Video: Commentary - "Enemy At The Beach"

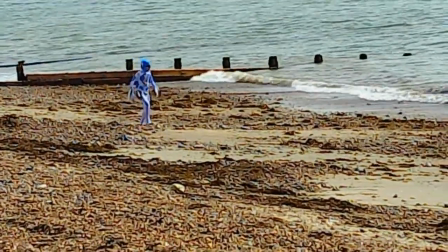8:14 I think this is the second to last day of shooting. But Sam did great here.
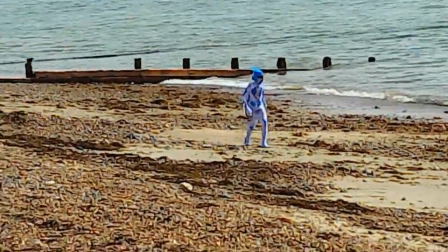8:20 Great performing, yeah, I like that. And then I tried to, you know, in his performance I tried to put the sound effects of the alien.
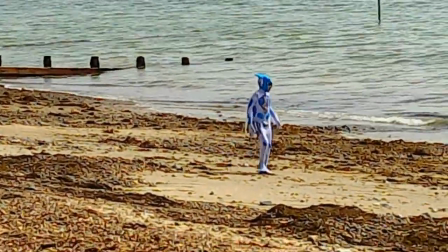8:27 Oh yeah, it's the same place. So yeah, I was really nervous at the start.
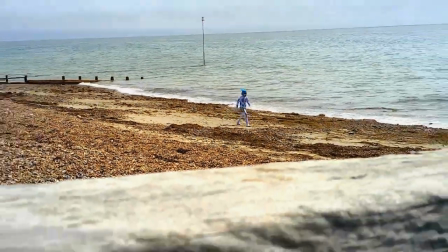8:33 I didn't think this was going to work at all, and I'm glad it works a bit, you know.
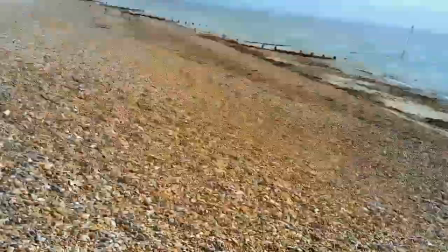8:40 And maybe not many people could notice, but it's implied
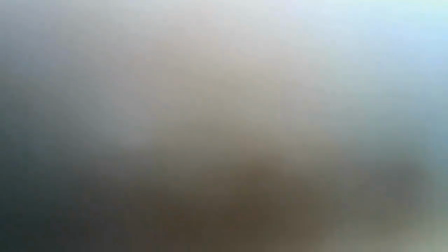8:45 that container cracked when Carl was picking him up. Oh, there's a cut there, kind of obvious cut.
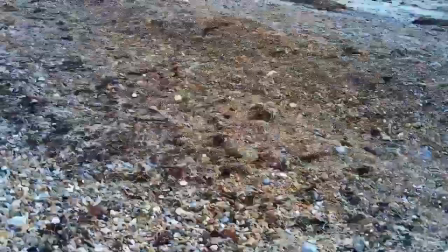8:55 Oh, and then these rocks right here. This is interesting. So this is Sam out of the suit, going round me and throwing rocks,
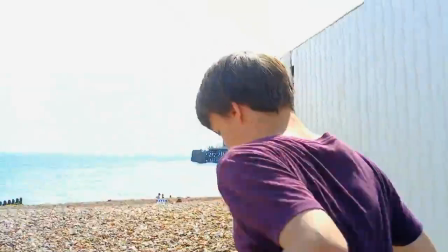9:03 and also I had about 1 or 2 in my hands, trying to throw it down, trying to make it look like the alien's throwing rocks.
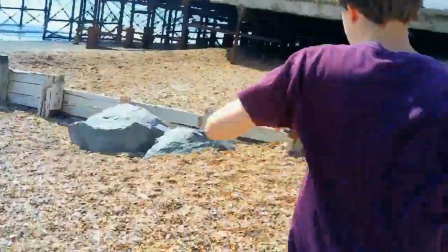9:11 I don't know how well that worked, but I think it looks good. And here we have the pier.
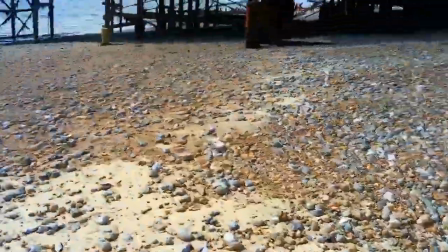9:16 Great shooting location. I love it under here. It's great. You know, great weather.
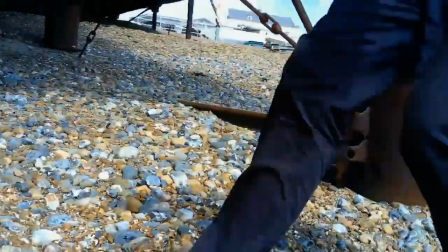9:23 Brilliant weather, actually. We were very lucky. Near the end it rained a bit, but, you know, we were quite lucky.
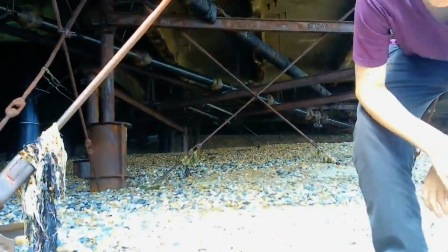9:30 And, yeah, looks great under here. Honestly, just...
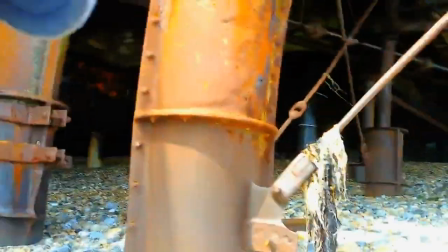9:35 And also the sea. The sea just improves production value so much.
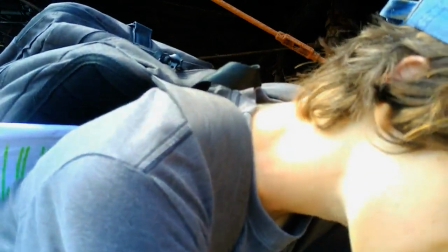9:40 And we... Oh look, you can see the script. You can see the script right in the corner behind my back.
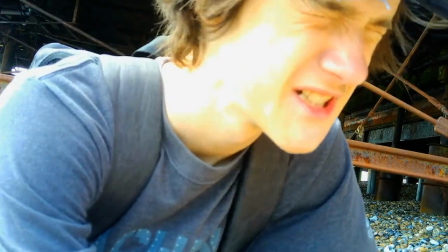9:45 And you can see the highlighting on there. And the highlighting was really to try and get me to understand which bits, who I need for which film.
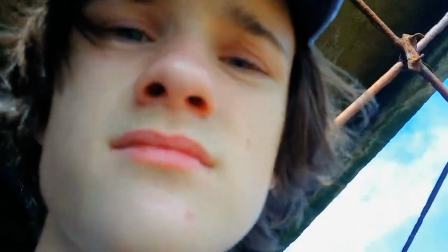9:52 I mean, just look at the sea there. That looks great.
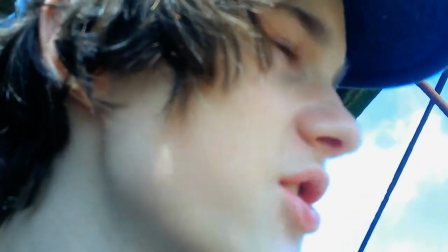9:55 Oh, and this bit, I like the seagull up there. You can see the seagull in the bottom right hand corner.
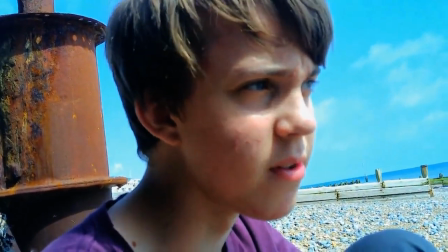10:02 Looks great. And, you know, also the seagulls, I didn't realise how many were in so many shots.
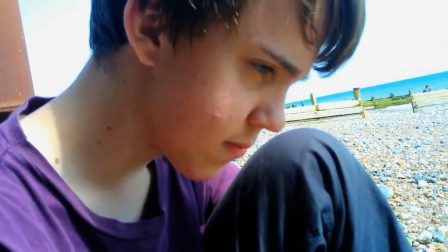10:10 And it makes the shot look so much cooler. Because it's so accidental. It's brilliant.
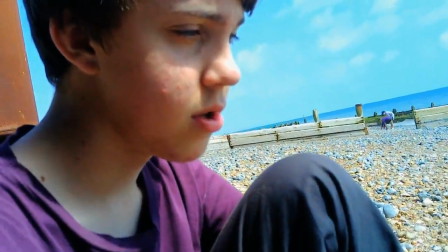10:15 Anyway, what was I saying? Forgot what I was saying. Dull. Yeah, but Joseph did great here.
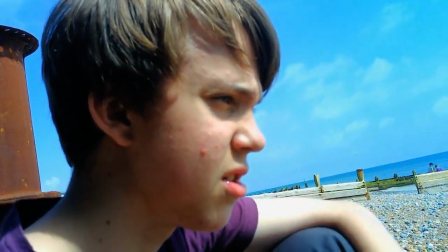10:24 And yeah, at this point he's got the makeup on. The makeup, which is made from, it's basically just dough.
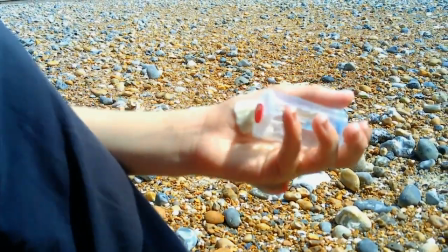10:32 Yeah, there it is. We tried to put some fake blood on it. It's trying to replicate the kind of disease that the fishes had.
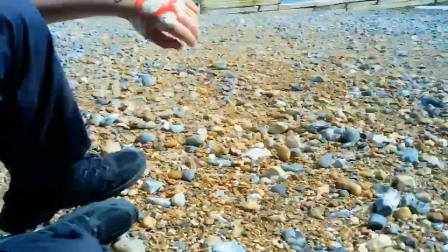10:40 You know. Oh yeah, the script, yeah. So, oh yeah, this is cut here. Put it in the bag. That was good. And you can actually hear Joseph kind of, you know, feeling pain off camera there.
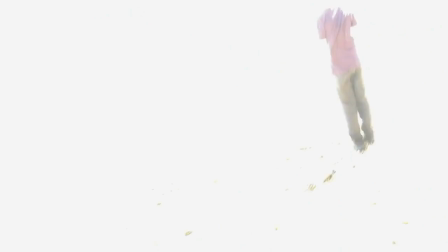10:58 But yeah, so with the script I highlighted it to know which ones I need Sam for, which ones I need Joseph for, which ones I need for other people for, so that then I could just,
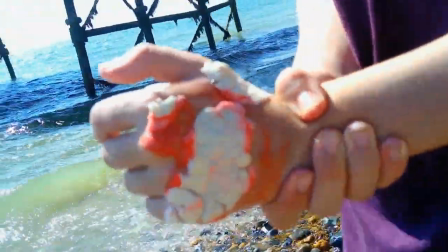11:06 you know, shoot it really efficiently. I mean, I think we shot it in about 9 days, 9 days-ish.
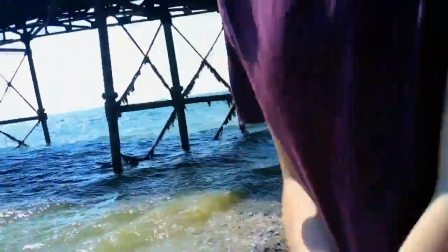11:11 You know, that's alright, but, you know, it's only a short film. Yeah. So the disease looks a bit worse now.
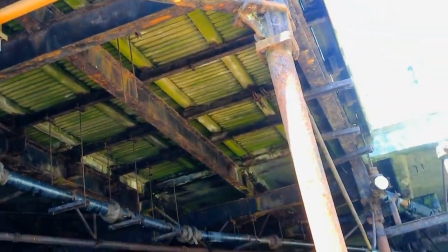11:19 And then these screams up here, those aren't real screams, obviously. Those are just screams that I added in, tried to replicate with the performance of the camera.
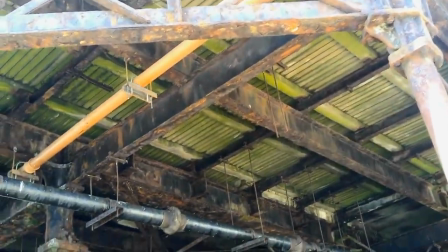11:28 But just under the pier looks really quite cool. I like that.
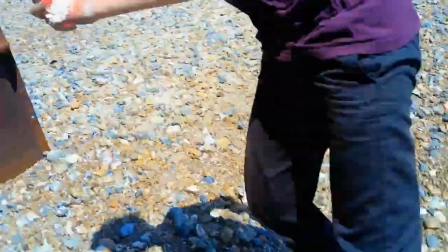11:35 Yeah, these are complex. Oh yeah, nice little shadow from a seagull.
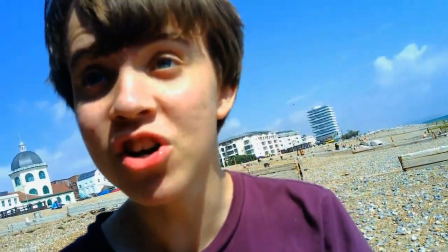11:39 These are quite complex shots, and Joseph did really well. And I really like this little bit of pain he gives at the end.
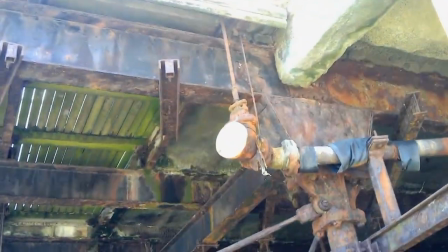11:45 He's kind of like, oh, and then it goes back to the screams. Or is it the screams? No, it's the alien sounds.
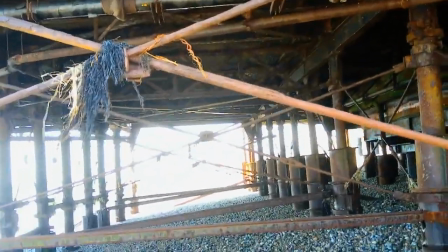11:52 Like the bit of sun kind of. I don't even know what that's called, but it just looks cool.
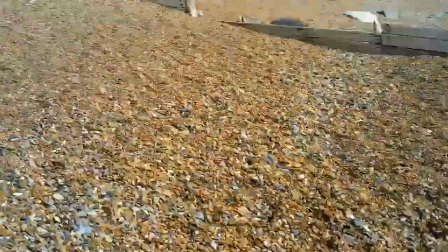11:59 And then here we go, cut there. Now this is a day that we film with Sam, and if you don't know,
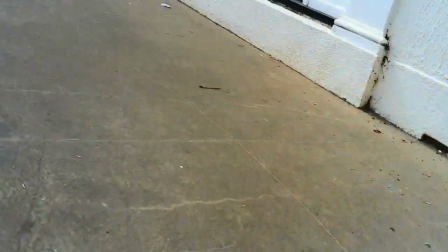12:08 Joseph basically threw the thing, and there's a cut there as well, which is probably quite obvious.